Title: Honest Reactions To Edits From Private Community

here and this whole transition here showing the three coaches in vp plus like that that was so sick i love that so much also
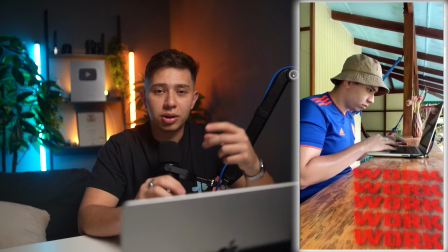[8:14]
the mix of the audio was really good with the sound design the mix in between that that voice over and then hey you want to see something cool and then jack's voice story-wise definitely one of the best stories we have so far effects are pretty good i'll give it i'll give it a plus for effects you've really added some awesome looking transitions here in terms of pacing pretty good i would say and for color grading that's not anything that's missing
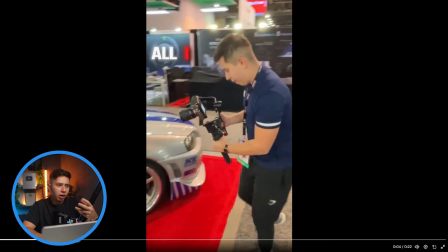[8:37]
here it'd be good to have some color grading to match all the shots together so i'm gonna give this one 4.2 out of 5 glowing supers okay
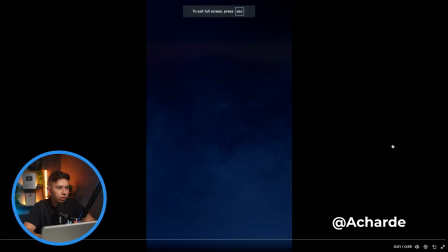[8:46]
next is from asharde ashard shardy we're gonna be launching vp plus 2.0 a whole series of new courses that's gonna help video editors across
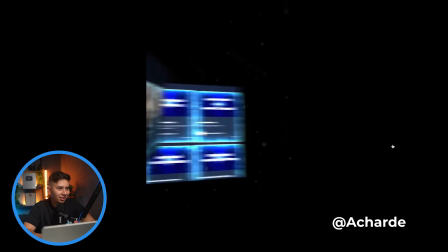[8:55] the world to make some serious p's let's jump straight into it bonus module for vp plus time this is going to be the most important
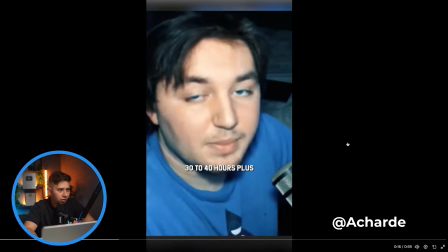[9:02] one this is going to provide a mentor there's a lot of courses coming here 30 to 40 hours plus myself and jack cole have created a new way
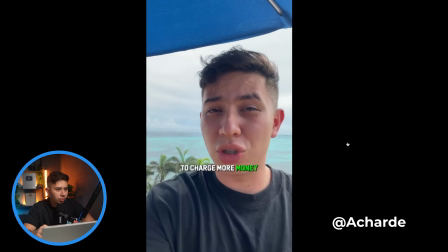[9:10] for you to actually become a video editor that's going to be able to charge more money and increase your skills so that your clients
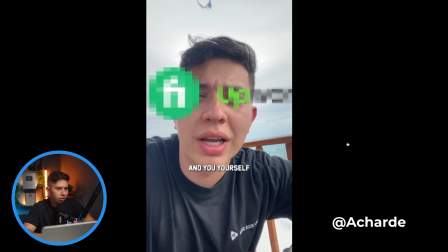[9:16] also make more money so that you don't have to rely on any single job boards and you yourself can become a client magnet with the methods that we're going
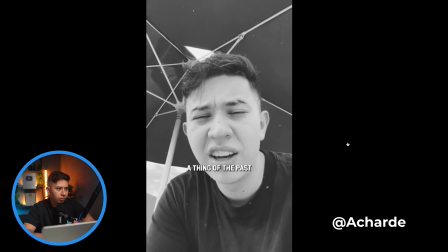[9:22] to teach you in 2.0 making the struggle of getting future clients i think a cost people go from zero dollars a month to over three
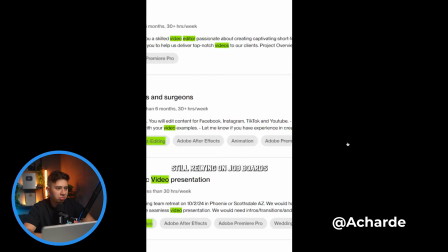[9:30] thousand dollars a month after joining vp plus if you're a video editor still relying on job boards to get clients still struggling to get your first few
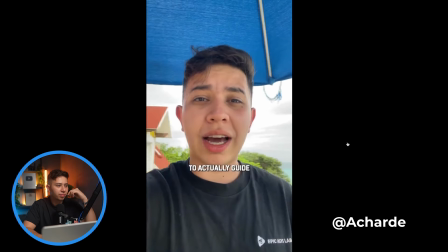[9:37] paying clients into the door and you just really want somebody to actually guide you through it and tell you what you're doing wrong then you might want to join
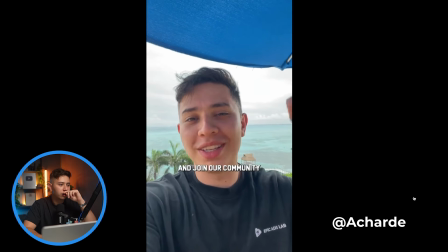[9:43] vp plus 2.0 so if you're ready to look in and join your community links down below okay that was pretty good i think
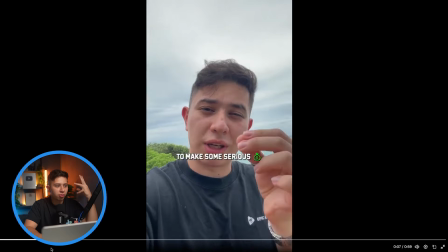[9:49]
the pacing of this was was fire when it kind of had that intro of me then jumped to different soundbites from different videos that was awesome great pacing and also great storytelling I do think the pacing kind of dropped off a little bit when it was just a lot of me talking when
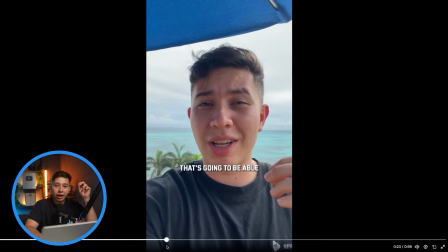[10:06]
I say stuff like a new way for you to become a video editor you can show this visually a kind of document with a question mark or a process with a question mark to kind of visually explain what I'm trying to talk about again show don't tell that's the one thing that if i if i was going to tattoo on on my sleeve i'll do show don't tell because every single editor needs to keep that
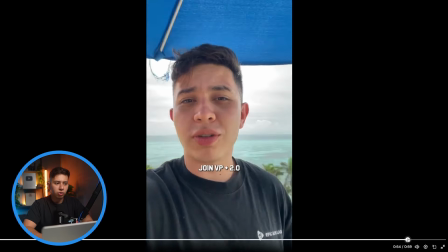[10:27]
in the back of their mind i say if you want to join the community you're ready to join or whatever join bp plus and i kind of say it again i would just cut some stuff off more often than not when it comes to good editing it's really about
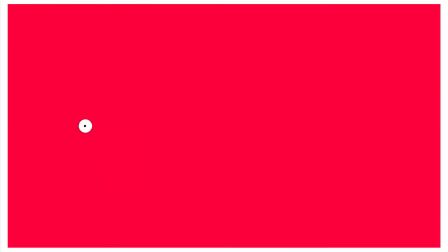[10:37]
removing the stuff that's not necessary removing the stuff that's not necessary then adding things in colors do need a little bit of work but it is iphone footage like some shots here look a
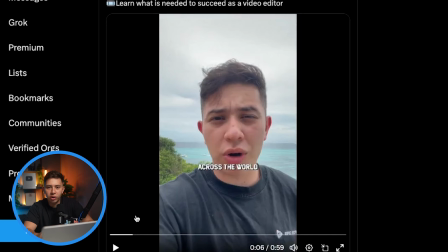[10:50]
lot better but that's just because of the lighting so i would you know drop some points because of the color but i'll say overall this was a really strong promotion video
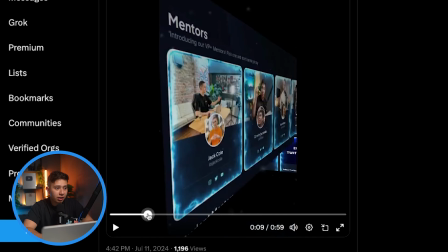[10:59]
uh not crazy amount of effects except i really love these animations here i think they really showcase the courses and the way you you cut between the different videos so because of that i'll say it's quite strong for the purpose of the video so i'm gonna give this one a 4.0 out of 5 vp plus 2.0 fire logos okay
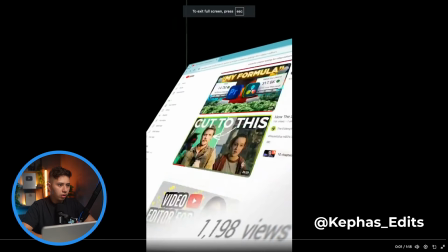[11:24]
let's do kefas with over 200 million creators across the globe the demand for
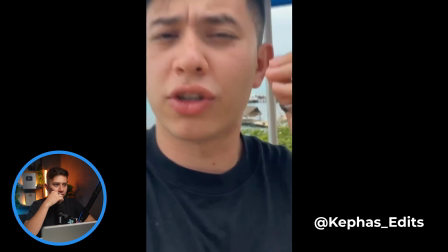[11:29] video content is at an all-time high if your video editor is struggling to gain clients in 2024 you have zero excuse myself and
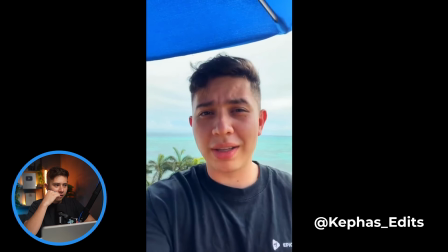[11:37] jack paul have created a new way for you to actually become a video editor that's going to be able to charge more money and increase your skills so that
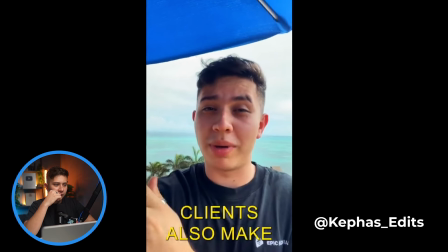[11:44] your clients also make more money.
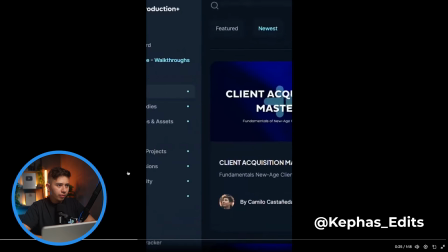[11:46] On July 5th, 2024, we are launching VP Plus 2.0, a series of new courses updated to turn you into a new age video editor,
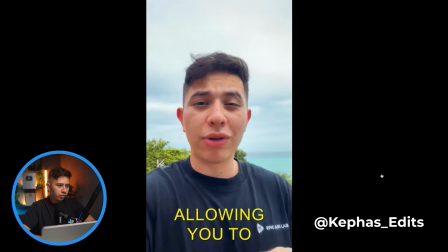[11:55] someone who can actually make a business allowing you to get paid serious money for it.
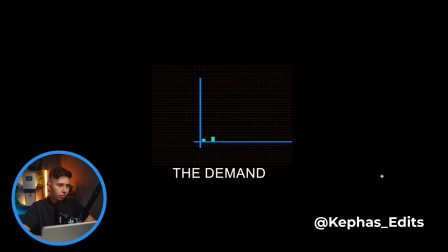[11:59] However, with this demand for video content, the demand for video editors has increased so much. The problem is...
Okay, so this one is a little bit longer than the other ones.